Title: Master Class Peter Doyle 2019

A couple of anecdotes is that our translator at some point had to stop because she said that Alexander is not actually speaking anymore. He's in fact giving poetry.
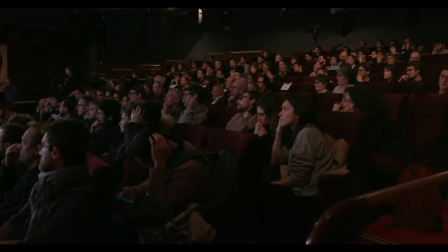20:39 And the fact that he's using watercolors on very textured paper was enough of a clue that Alexander was thinking of very soft images and quite pastel. Somebody like Tim Burton will present, in fact, very concise drawings and conceptual drawings, which you know would imply a much sharper image and a much deeper contrast.
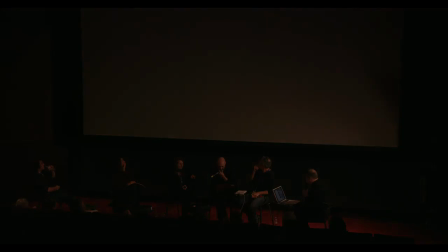21:14 Et une des notions qui revenait
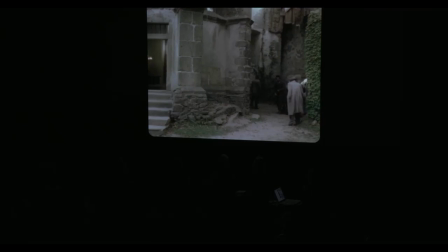21:17 vis-à-vis de cet étalonnage, on peut mettre le son un tout petit peu haut, Stéphane, un peu plus haut si tu veux, c'était cette notion de créer un étalonnage interactif qui changeait avec la lumière.
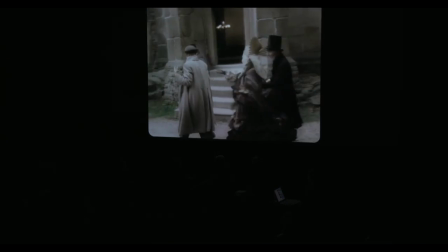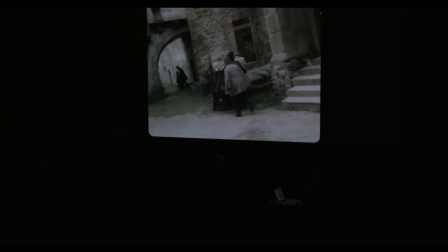21:40 Yeah, a few things about this scene is once we enter the bathhouse,
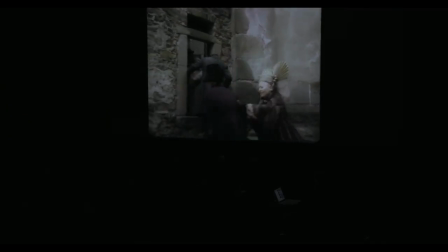21:46 there's a natural transition to a much lower contrast, and that was built into the original photography with all the steam from the water.
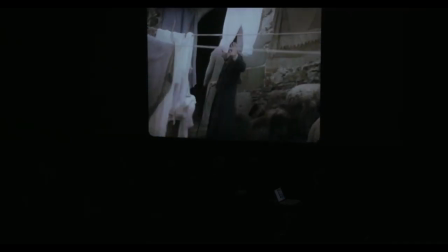21:56 Première chose, oui, par rapport à cette maison de bain, en fait, hein, où on avait des contrastes.
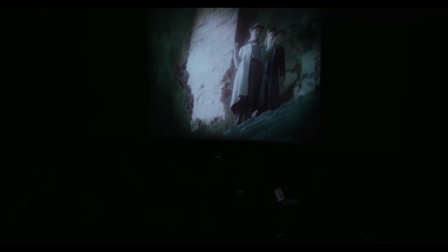22:00 Je crois qu'on peut baisser un peu le son, Stéphane. On avait des contrastes qui étaient plus faibles, et qu'on a baissé les contrastes, mais ça faisait écho à la vapeur, à la fumée qu'il y avait justement dans cette maison de bain.
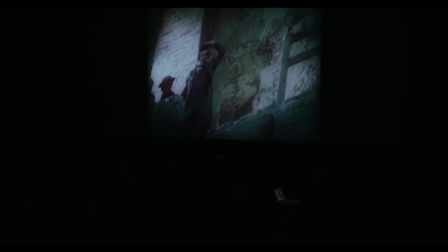22:09 And that allowed me to really kind of lock onto the steam and
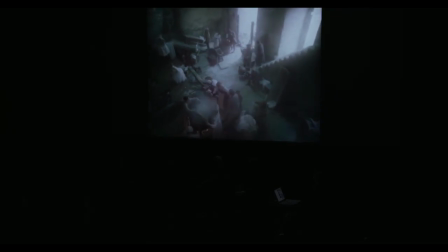22:14 use that as a wash to give the aquarelle colors that Alexander gave.
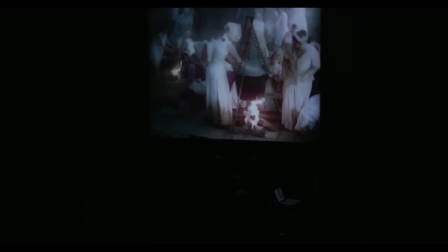22:20 Et donc ça m'a permis d'utiliser la fumée pour faire une sorte de délayage, entre guillemets, hein, pour faire référence aussi aux aquarelles que nous avait donné Alexandre.
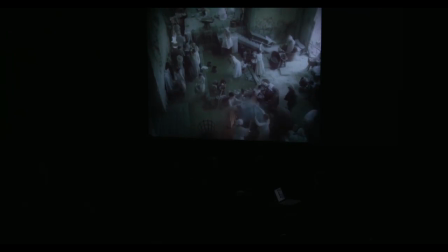22:28 And we really, if you really can see it, you can see how the colors really bleed.
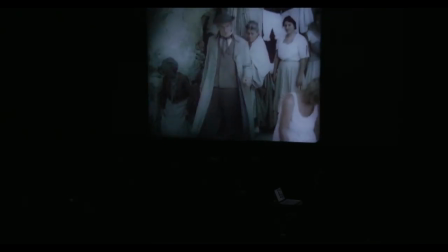22:36 There's like a green blur, and a skin tone blur, and there's white.
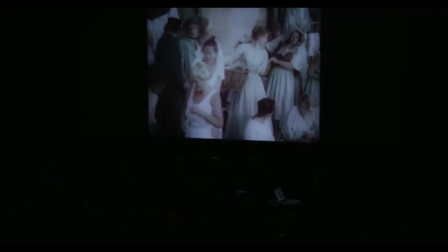22:44 Donc on voit qu'il y a une forme de... Les couleurs vont un peu déteindre, entre guillemets.
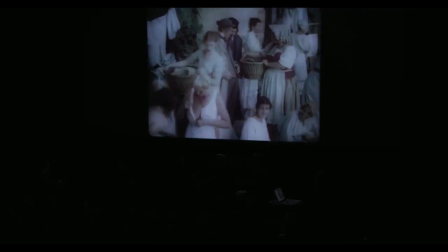22:48 Hein. On va avoir du flou, du blur, qui soit vert, qui soit couleur de peau, qui soit blanc.
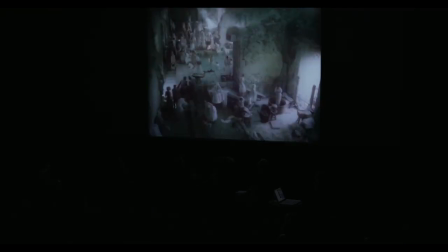22:56 So that's really kind of going for like a duotone kind of look to it.
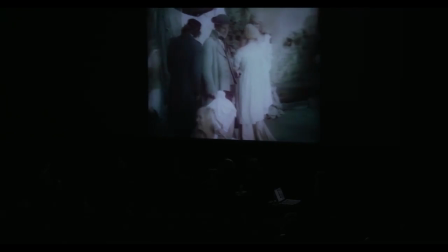23:04 And letting the image itself manipulate the colors, so the green in the bottom left, for example.
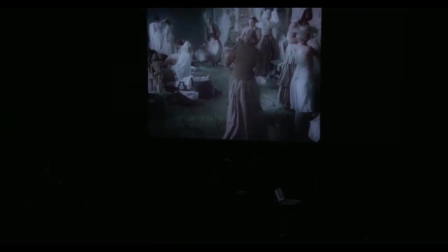23:13 Et donc ça permettait aussi hein, de laisser les couleurs se manipuler elles-mêmes, entre guillemets, hein, comme le vert qu'on voyait en bas à gauche. And something certainly all three of us were very interested in, and that's just having colors change across a scene.
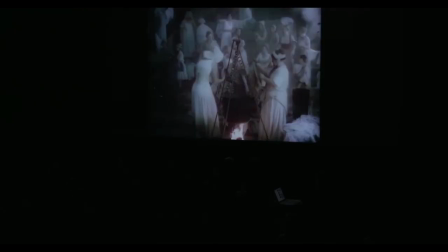23:28 So certainly in terms of lighting, there's a continuity and the shots match within themselves.
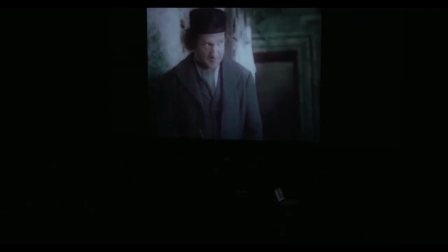23:33 But you'll notice that from the start to the end of the shot, it will actually change its color.
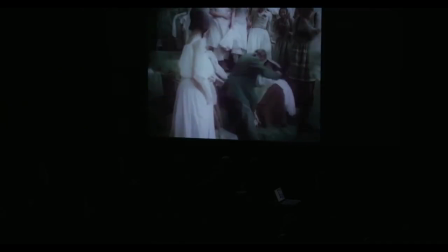23:39 And that's something that's very interesting because you don't notice it.
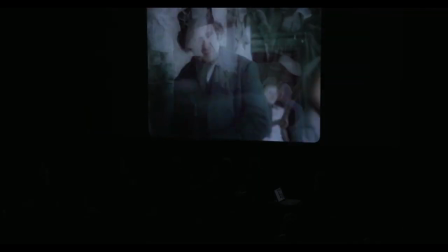23:45 It's just amazing how much you can change the color of a shot as a dynamic.
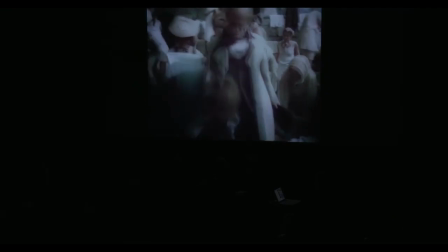23:51 Et ce qui nous intéresse aussi de faire, hein, c'est de changer les couleurs au fur et à mesure de la scène.
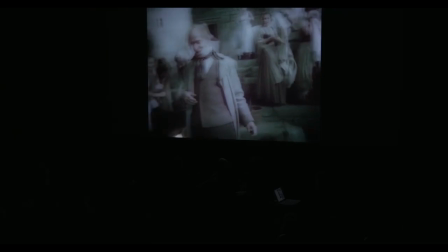23:56 C'est-à-dire qu'il va y avoir une continuité au niveau de l'éclairage, par exemple, mais en fait, on va s'apercevoir,
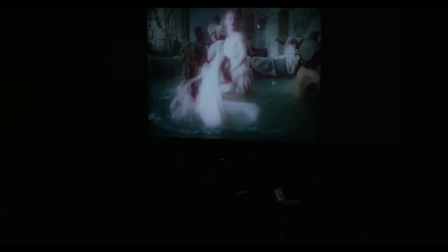24:00 et c'est vraiment étonnant de voir à quel point on peut le faire, que les couleurs vont véritablement se modifier tout au long de la scène.
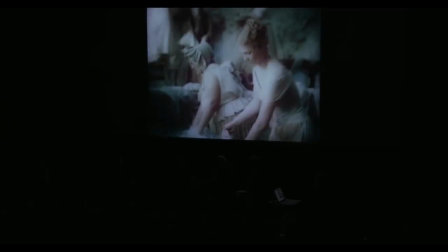24:09 D'ailleurs, Bruno nous a dit que c'était ce vers quoi il avait envie d'aller le plus en plus.
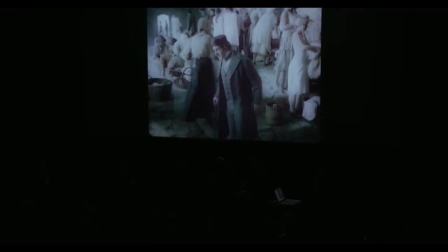24:15 C'est-à-dire le mouvement de lumière, le changement à l'intérieur du plan.